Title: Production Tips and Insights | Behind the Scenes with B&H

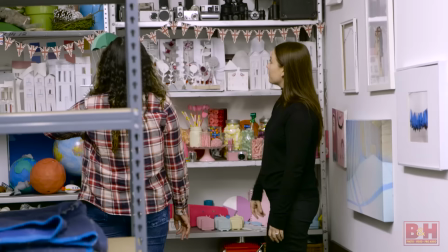Here we are behind the scenes at one of B&H's shoots. Every production starts in pre-production and our videos are no different.
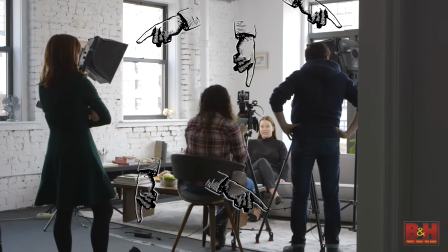Don't worry, we'll talk about all this gear in a moment. But first, we had to reach out to our subject,
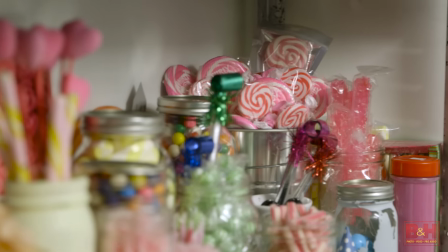introduce ourselves, and share any questions we'd like to ask before arrival. It helps us and the talent feel prepared and comfortable.
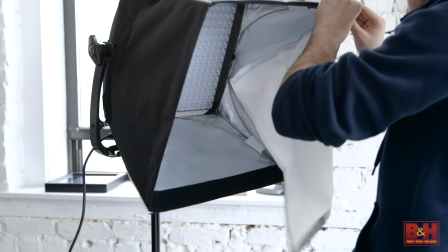We bring multiple cameras, lights, and sound gear with backups to spare. Looks pretty bright in here, right?
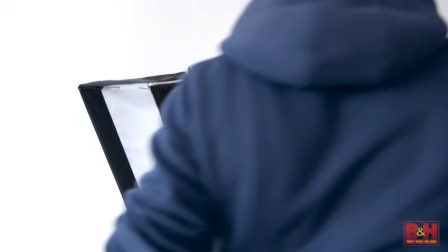It was. And we only used 2 lights for this setup, but brought a few. Always better to over-prepare.
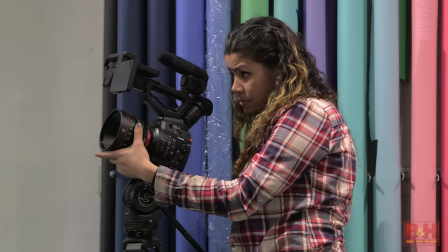First things first, we start by grabbing footage of the studio space. If you ever put an interview together, B-roll is crucial.
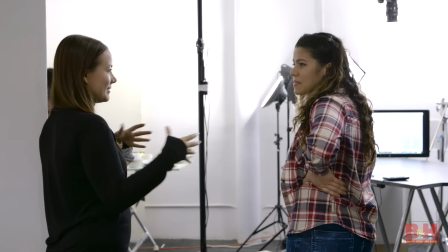We should know. You're watching some right now. Even though we discuss questions ahead of time, we still want the conversation to be natural,
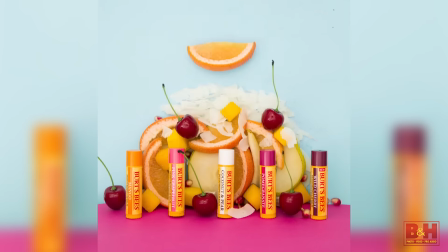so our interviewer Jess engages our subject, stop-motion artist Megan Cignoli. She asks about her business, the staff, and what's going on today.
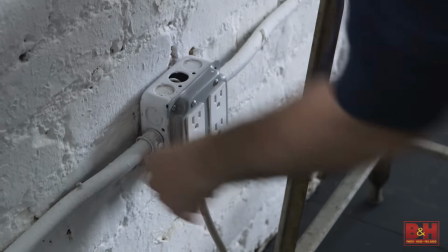Meanwhile, a part of our crew also begins setting up for the interview itself. It's not as simple as lights, camera, action.
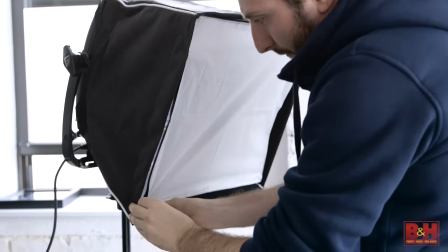There's a little more finessing that has to happen first. Wait, no, not like that!
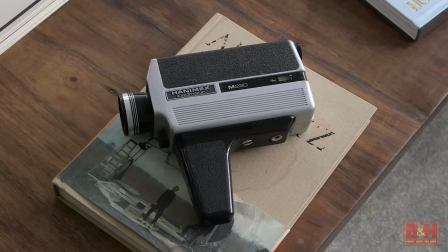There, much better. After assessing the environment, it's clear that this couch will be a great place to shoot.
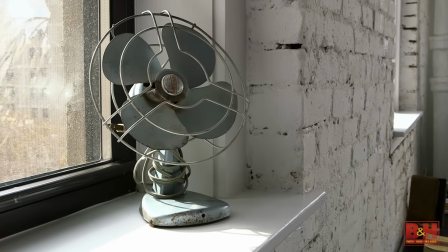Just look at that sunlight, those textured walls. Only thing is, the final shot is not what it seems.
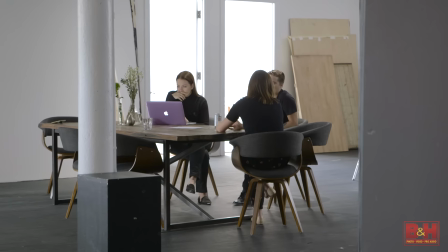We can't have the talent sit down, hit record, and call it a day. How I wish it was that easy.
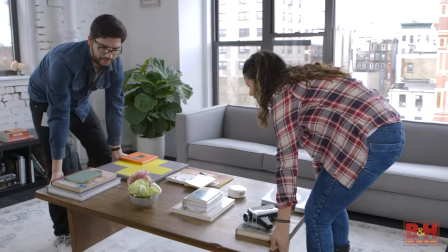We need to move the furniture around to create distance between the subject and the wall.
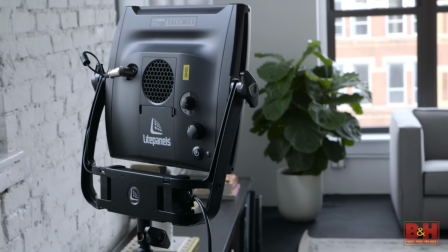Lastly, some 1x1 LED lights provide the fill we need to balance out the bright room.
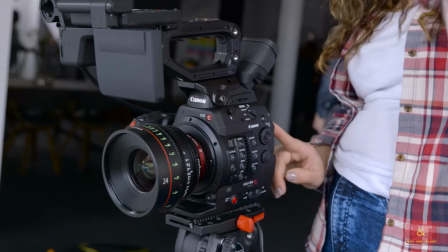Testing takes time. Don't make your talent sit down while you experiment with the lights or camera.
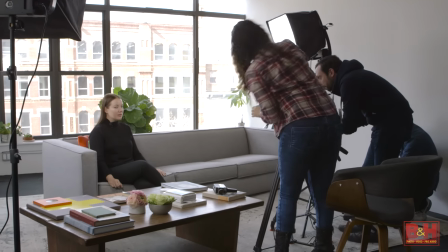Be professional and do all the work on a test subject, like me.
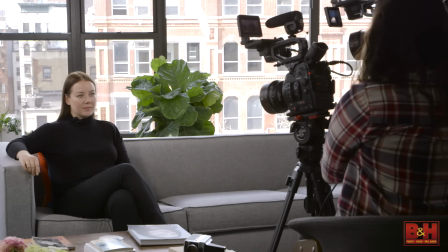When you're ready, bring them in, only performing minor tweaks to accommodate for height or exposure, and of course to mic them.
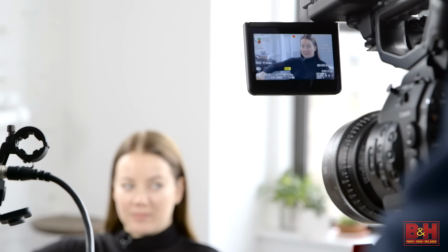As you can see, we're using multiple cameras to capture complementary angles to make editing easier and to tell the story in a more engaging way.
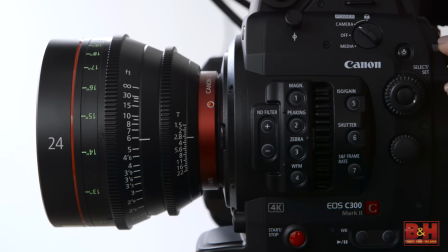We also want these stories to look great, so we've selected the Canon C300 Mark II and paired it with some beautiful cinema lenses.
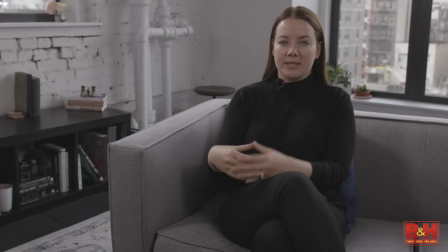In an environment like this, having the latitude of log recording helps enormously, as we can better control the highlights in post.
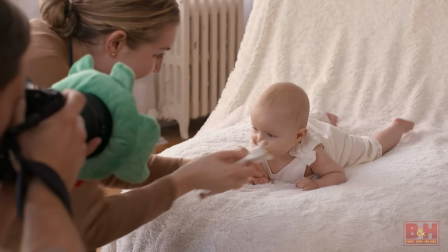If you want to see a previous example where we use the same setup and recording options, check out our How to Make Better Baby Pictures video right here.
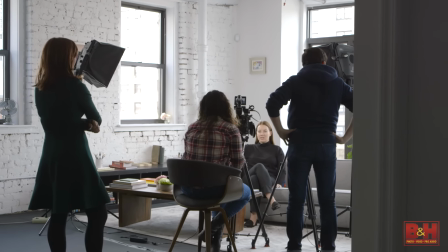Isn't she cute? Let the interview begin. If a frame or light changes, we have to adjust.
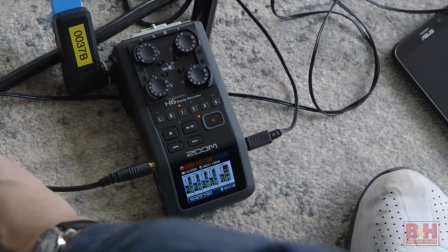If a siren goes off in the distance, and it will, we have to pause again, and again.
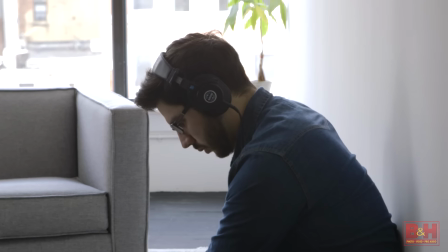There I am monitoring the external audio.
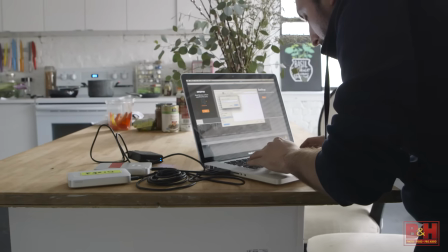If a card fills up, well, and we're back.
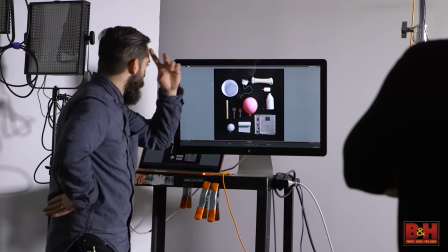Afterwards, it was time to follow up with the rest of the staff.
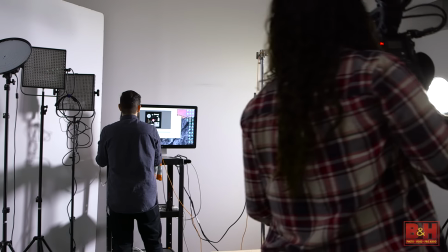Every interview you shoot gives you an idea of additional footage you have to capture, because after all, you want to show things, not tell. So if you'd like to dive even deeper on shooting interviews, check out our tutorial on how to shoot interviews right here.